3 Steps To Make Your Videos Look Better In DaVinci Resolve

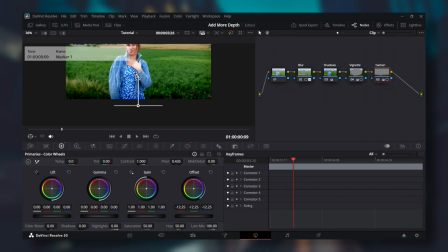Drag the arrow up or down to change the length. This will create shadows at the bottom of your clip and add even more depth to it.
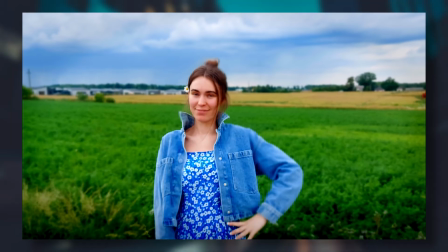It's optional and depends on the lighting of your clip. Add one last node.
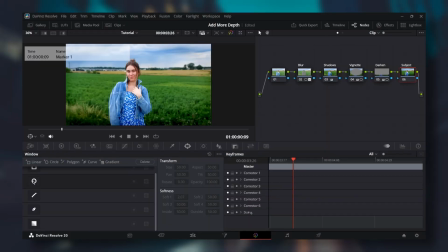Go to power windows and add a circle. Stretch it so it covers your whole subject. Add some softness. Go to color wheels and increase gain a tiny bit to make your subject lighter.
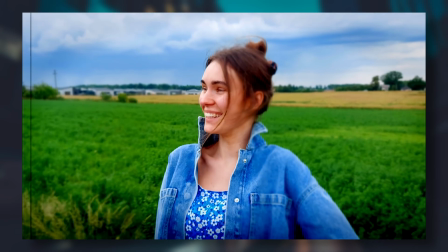This lights up the subject and makes it stand out even more from the rest of the clip.
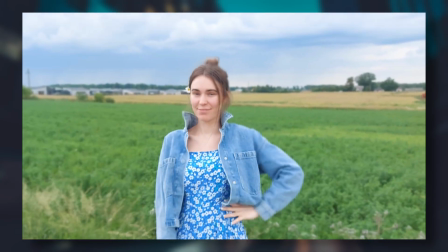We went from a simple blur to better definition of the shadows, to a subtle vignette,
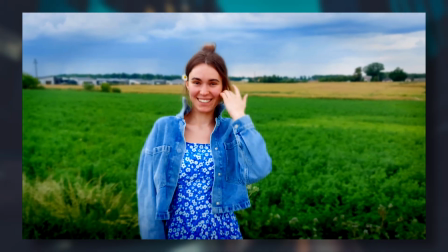to increased bottom shadows, and to even more standing out subject.
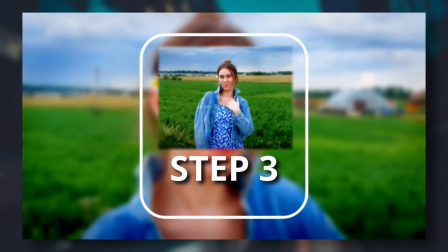This already looks great. Step 3. The colors. The best part of this step is it's so simple.
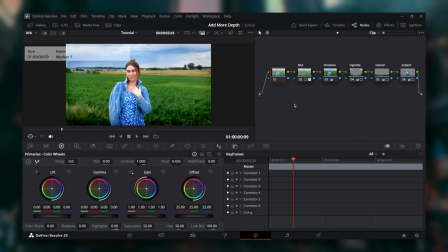No rocket science color grading. It's a well-known method to pop your colors without increasing the overall saturation of the whole clip. On your first node, click right mouse button, go down to Channels and deselect channels 1 and 3.
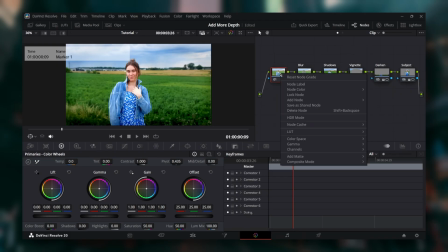Right click again, go down to Color Space, and from this long list select HSV. Now just go to the color wheels and increase the gain until you're happy with the colors of your clip. This setting boosts the most saturated colors in your clip and leaves other ones alone.
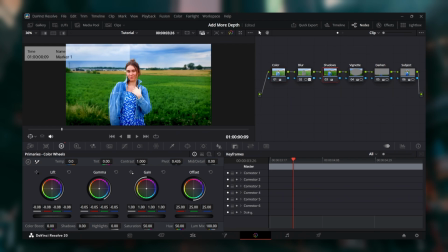Adjust this setting together with the lift setting from the shadows node to get a perfect combination.
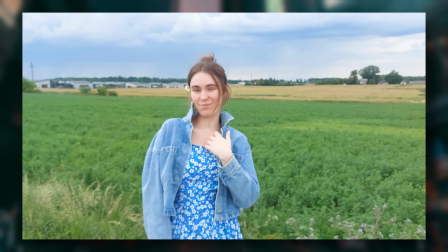This is what we had at the start.
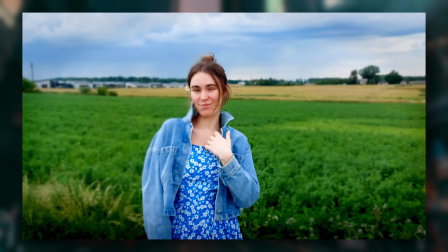With a blur, darker shadows, additional darkened parts, and very simple yet so powerful coloring, we have this.
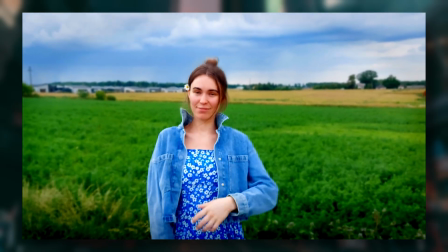A very lively and colorful result, ready for the final cut. If you're happy with your results, leave a like.
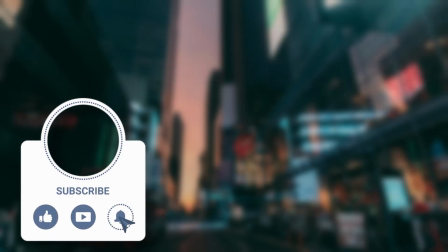It would mean a lot to me. Please. And subscribe because We ain't done yet! that's it for...
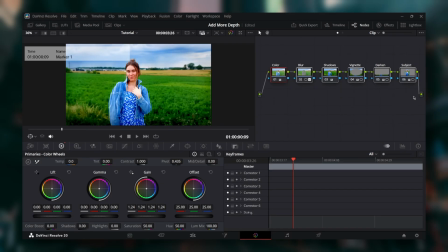Right, the photos. The coloring process for the photos is the same. When you're done with it, right-click your photo and select Grab Still.
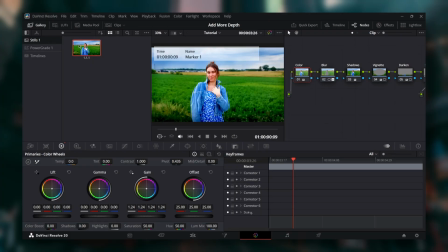Go to Gallery and select Stills. Right-click your still photo and select Export. Then just set the destination and the name. Today was a good day. It's that simple. Goodbye.